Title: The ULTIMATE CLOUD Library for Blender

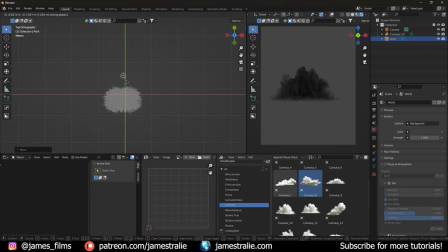(8:19)
So we're gonna kind of have like a framing, a nice framing behind this, so kind of like a ethereal glow if you're looking through the camera mode at this. And so I'm gonna make this a larger radius just so it's kind of filling up behind our cloud. And if I kind of just scale this up here, I can kind of see where that's doing. And then I'm gonna really just crank up the power here just to show you what this looks like.
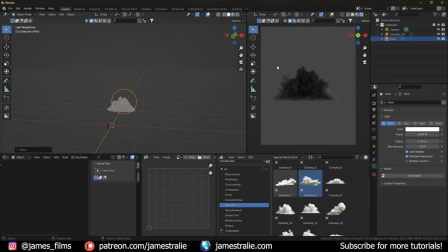(8:39)
So we're starting to get kind of like a nice rim lighting on this cloud. So if I turn this on and off, you'll see what that did. So initially no lighting on it. Now you're starting to get this kind of nice rim light creeping in here. If I crank it up even more, you'll see that will creep even more into our scene.
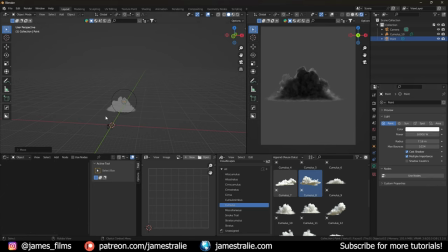(8:52)
So I really like to do that just to kind of outline the cloud a little bit more, just to give it a little bit more separation from the background that you're working with. But what you'll notice is it's still quite dark, obviously, in the front here. So what I'll do is actually we'll duplicate this light just so we have it.
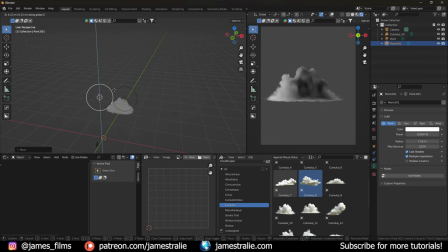(9:05)
And I'll move this over to this front side here. So we're starting to get kind of a little bit of a light from the side, making this look a little bit more 3D and kind of pulling it a little bit off the background. And for the background,
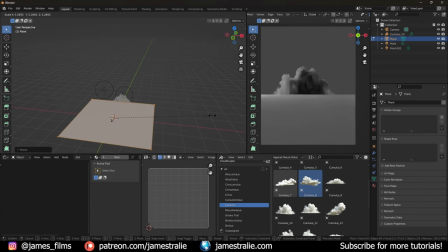(9:15)
let me just add in a super simple plane and just show you a little bit more about how I kind of work with different textures and lighting as well here.
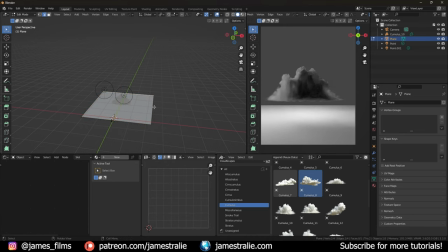(9:23)
So I'm just gonna add in just a background here. And let me just extrude this out here and just pull this straight up.
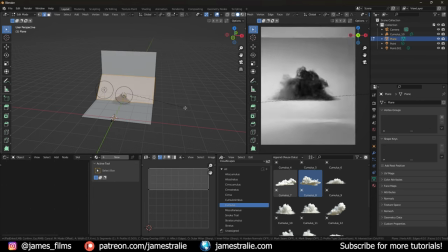(9:28)
So we kind of have like this sitting on like a studio background, if you will. Just make a super simple studio background.
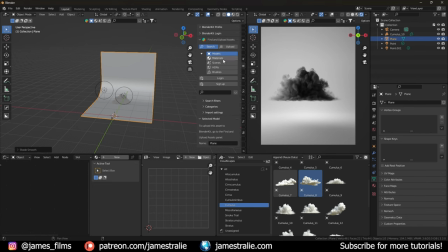(9:33)
And then I'm gonna just give this like a Blender kit texture here. Let's like maybe give this like an asphalt material or something like that, or whatever kind of comes up here is fine just for this demo.
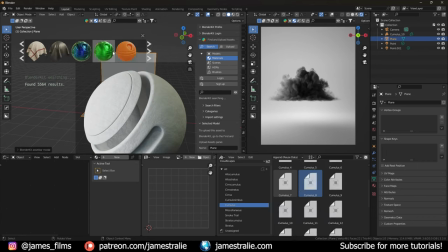(9:42)
Just something that's a little bit different colored from our cloud here. Something that's a little bit grayer, maybe like this could be good.
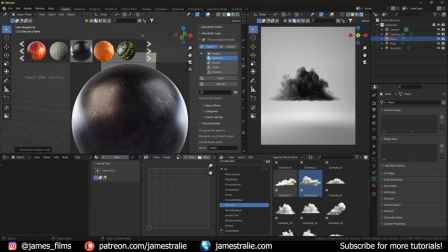(9:51)
Let's see, I don't want to spend too much time sifting through here to find one. Let's see, something that's not too reflective.
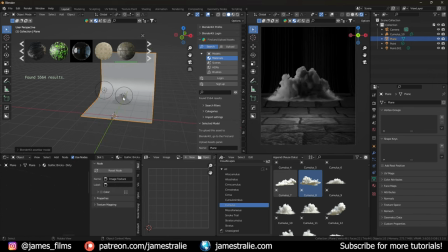(9:57)
Maybe we just go with this like brick one for now here. So I'm just going to add this in. That looks kind of crazy.
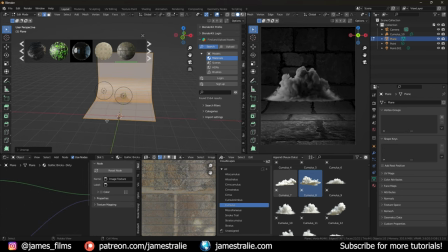(10:02)
So let's just UV unwrap this here. Okay, so that's fine. So it doesn't really have to look believable, but this is just for lighting purposes.
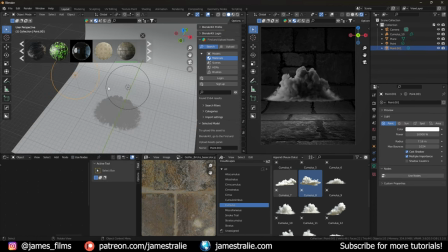(10:08)
So what I wanted to show you here is, so we have this light on the left side here, kind of filling in our frame. But what you'll notice is actually is impacting the surface here as well. So if I turn this on and off, you'll see it's adding a lot of light to the surface.
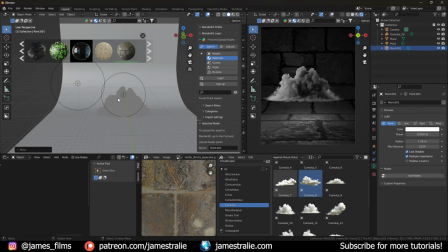(10:18)
And sometimes that is okay. That's maybe fine for your scene. Maybe there is like a large light source, like a lamp or something. If you've seen some of my renders in the past where there's like a lamp that's visible there, that is sometimes what you'd want to have for your scene. However, sometimes it could be kind of competing with the other elements of your scene, and it like kind of is overpowering.
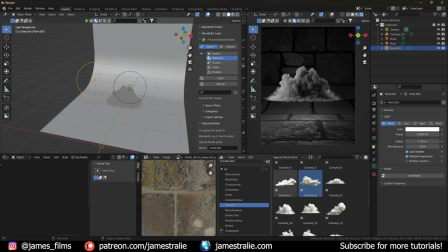(10:36)
And so you can actually go into the lighting properties and impact what parts of your scene, what is this light visible to. So if I click on the visibility section here on the right and scroll down, you can see that right now the ray visibility is open for everything. So we have the diffuse, glossy, transmission, and the volume scatter. So this volume scatter is what's impacting that cloud.
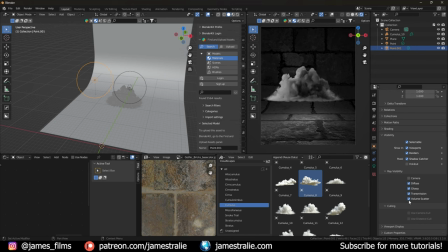(10:55)
So if I turn this on and off, you'll see it's no longer impacting that cloud if I turn that on and off. And so I only want this light to be impacting the cloud in the scene. I don't want it to be affecting the texture below or any other textures or any other objects in my scene for that matter, except for the volumetrics in my scene, so the cloud elements here.
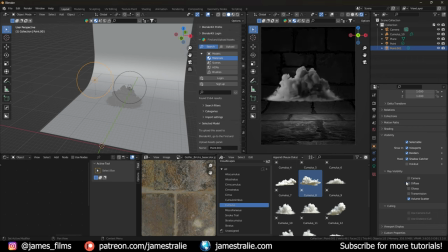(11:12)
So I can just turn off transmission, glossy, and diffuse. And now you'll see that light is only impacting our cloud layer. So that is looking a lot better because we're not blowing out and overexposing our scene elsewhere. And Dr. Aris Prime, thank you so much for joining. This is actually not pre-recorded. You're getting this live in the flesh.
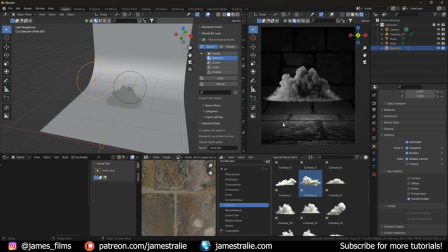(11:30)
This is me recording over here from my studio. So thanks so much for joining. And if you have any questions as I kind of go through here, I'm happy to answer any of these that come up as well. So thank you so much for joining. So today we're just talking all about clouds. This is the BProduction Cloud Library.
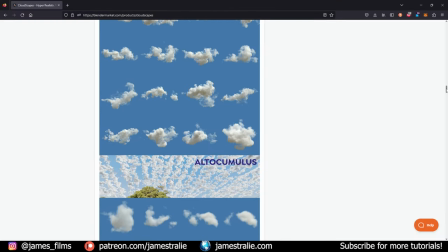(11:44)
Once again, I will just open this up so you can see it here. We are working with the Cloudscapes add-on from BProduction.
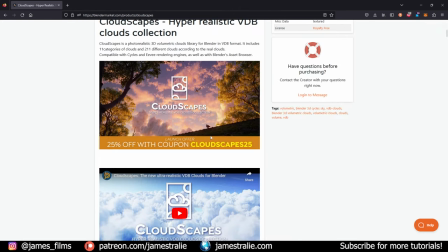(11:51)
This just released this week. It's got a little bit of a discount. I'm just going to shout that out once more. Cloudscape 25.
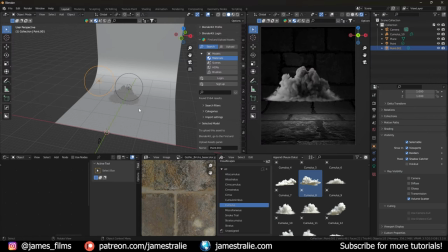(11:56)
Definitely check that out. As always, I'm a big fan of working with his asset libraries.
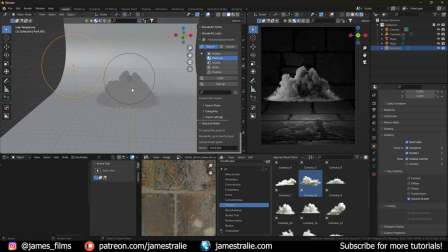(12:00)
They're super fun. And this one is no different from the rest. So we've got that lighting there that's affecting our scene really nicely.
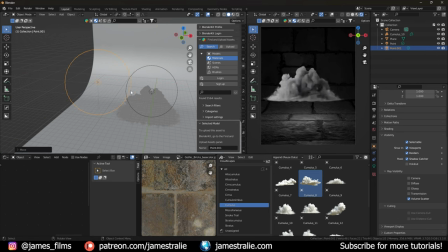(12:08)
It's only affecting that cloud. And you can kind of move this around and change things up. But what you notice sometimes is this is a little bit kind of noisy, a little bit kind of blobby here.
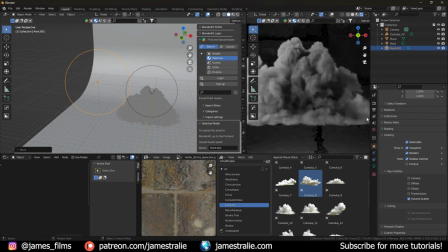(12:16)
So if you want to kind of impact some of your render settings, volumetrics are notoriously very render intensive. It takes a lot of time. So it's a bit tricky to kind of work through and make sure that these render properly.